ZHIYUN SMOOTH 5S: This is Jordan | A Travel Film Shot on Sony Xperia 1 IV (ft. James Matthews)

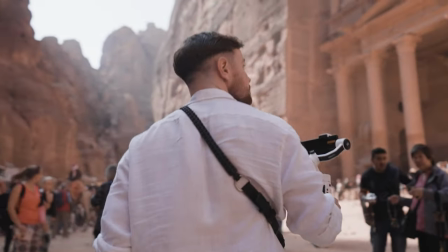So when you're shooting in like really touristy, busy areas, you don't want big, heavy, cumbersome gear because you're going to attract a load of attention. People are going to ask you, why are you filming? What are you filming?
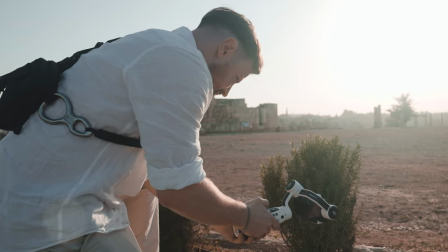When you're just running around with a very, very small setup, a tiny little gimbal like the Smooth 5S, you've literally got no one asking you questions. They just treat you like you're another tourist there.
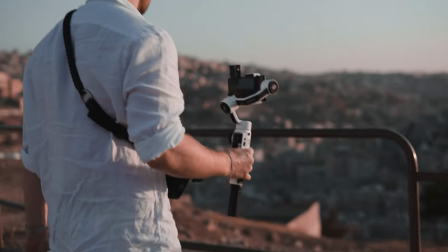So it's so much easier to travel, to shoot in these more hectic locations where you don't need permits, you don't need, you know, any permission off of anyone to go and shoot. For me, this is a massive game changer when it comes to travel videography. I don't need a massive gimbal, massive camera setup, and this is an absolute game changer.
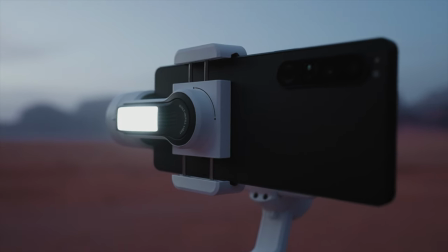Obviously, the gimbal has an inbuilt light with the option to add on two extra external lights. If you need that 2040 lux of light off of this little gimbal, you can get that.
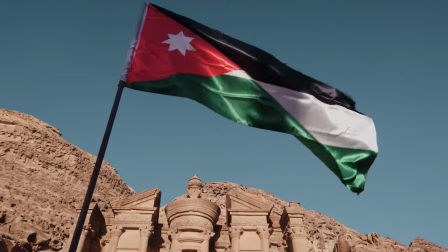When it comes to travel videography, especially if you haven't got a subject in the frame, you really want to make that scene dynamic.
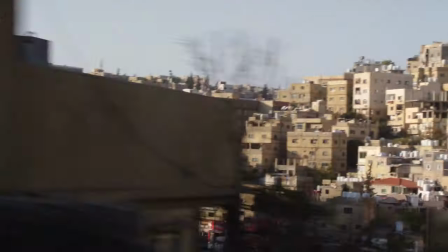If you haven't got someone in the frame, you have to do that with camera movement. So obviously, having a gimbal like the Smooth 5S is perfect.
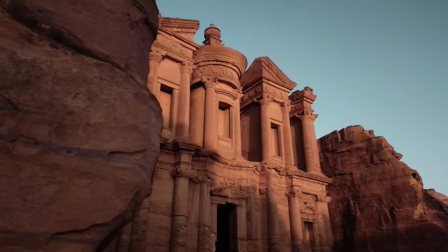You can get really nice and close to the ground, close to walls, close to other subjects, other objects in the frame to really emphasize that movement.
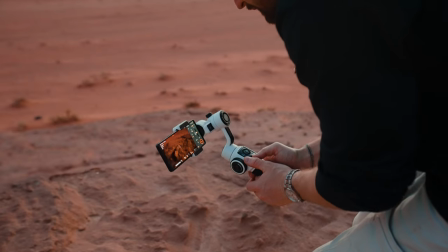Now, a big tip for me is getting nice and close to the ground and then slowly tilting up. I personally like to do that with a joystick. For me, that's one of my favorite, most dynamic shots you can get.
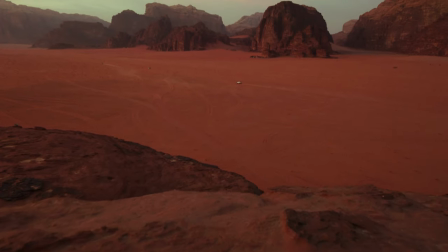A little bit of that foreground on the bottom, tilting up, just revealing that landscape. For me, it's a banging shot. A lot of the times when you're traveling, you don't have a lot of setup time, so you need a gimbal that's really easy to set up, sets up fast, and is really capable and is really robust. Because at the end of the day, when you're traveling, you can't be so protective over your gear all the time.
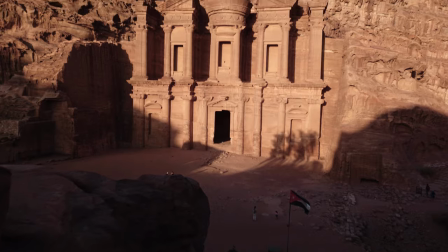It's very run and gun, you're traveling, you're working very, very fast. So to have a gimbal that is incredibly light, with a great battery life, super strong, super nimble, and capable of doing all the kind of shots that you're gonna possibly need from a gimbal,
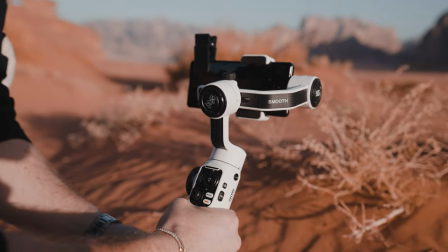whilst being extremely robust and well built.
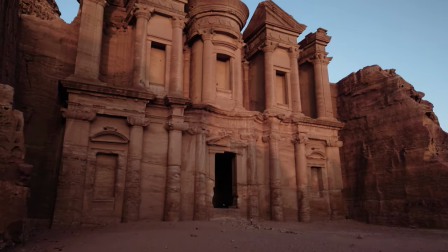I honestly think that the switch from actual cameras to mobile has already happened.
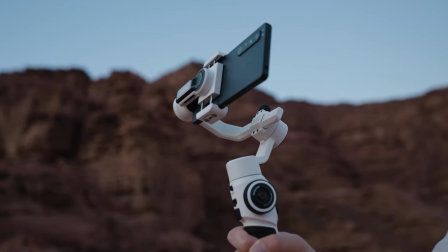I think that is kind of where we're going in the industry, and I think there's going to be so many more people that are going to start to shoot on mobile devices instead of their larger DSLR mirrorless cameras.
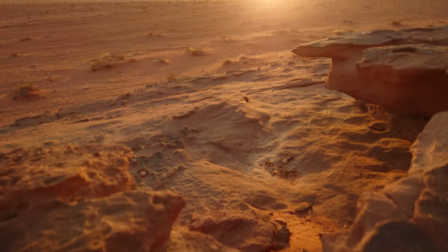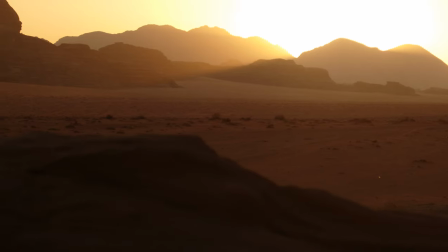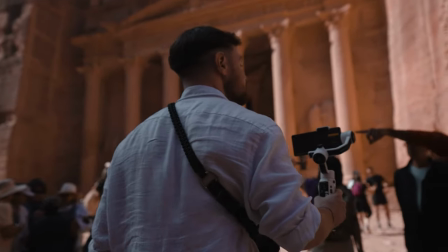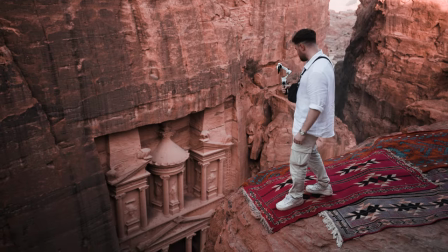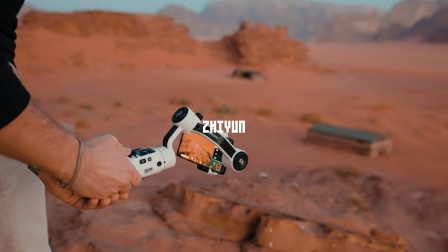So the ZHIYUN Smooth 5S is a perfect option for anyone who wants to use a gimbal with a mobile device.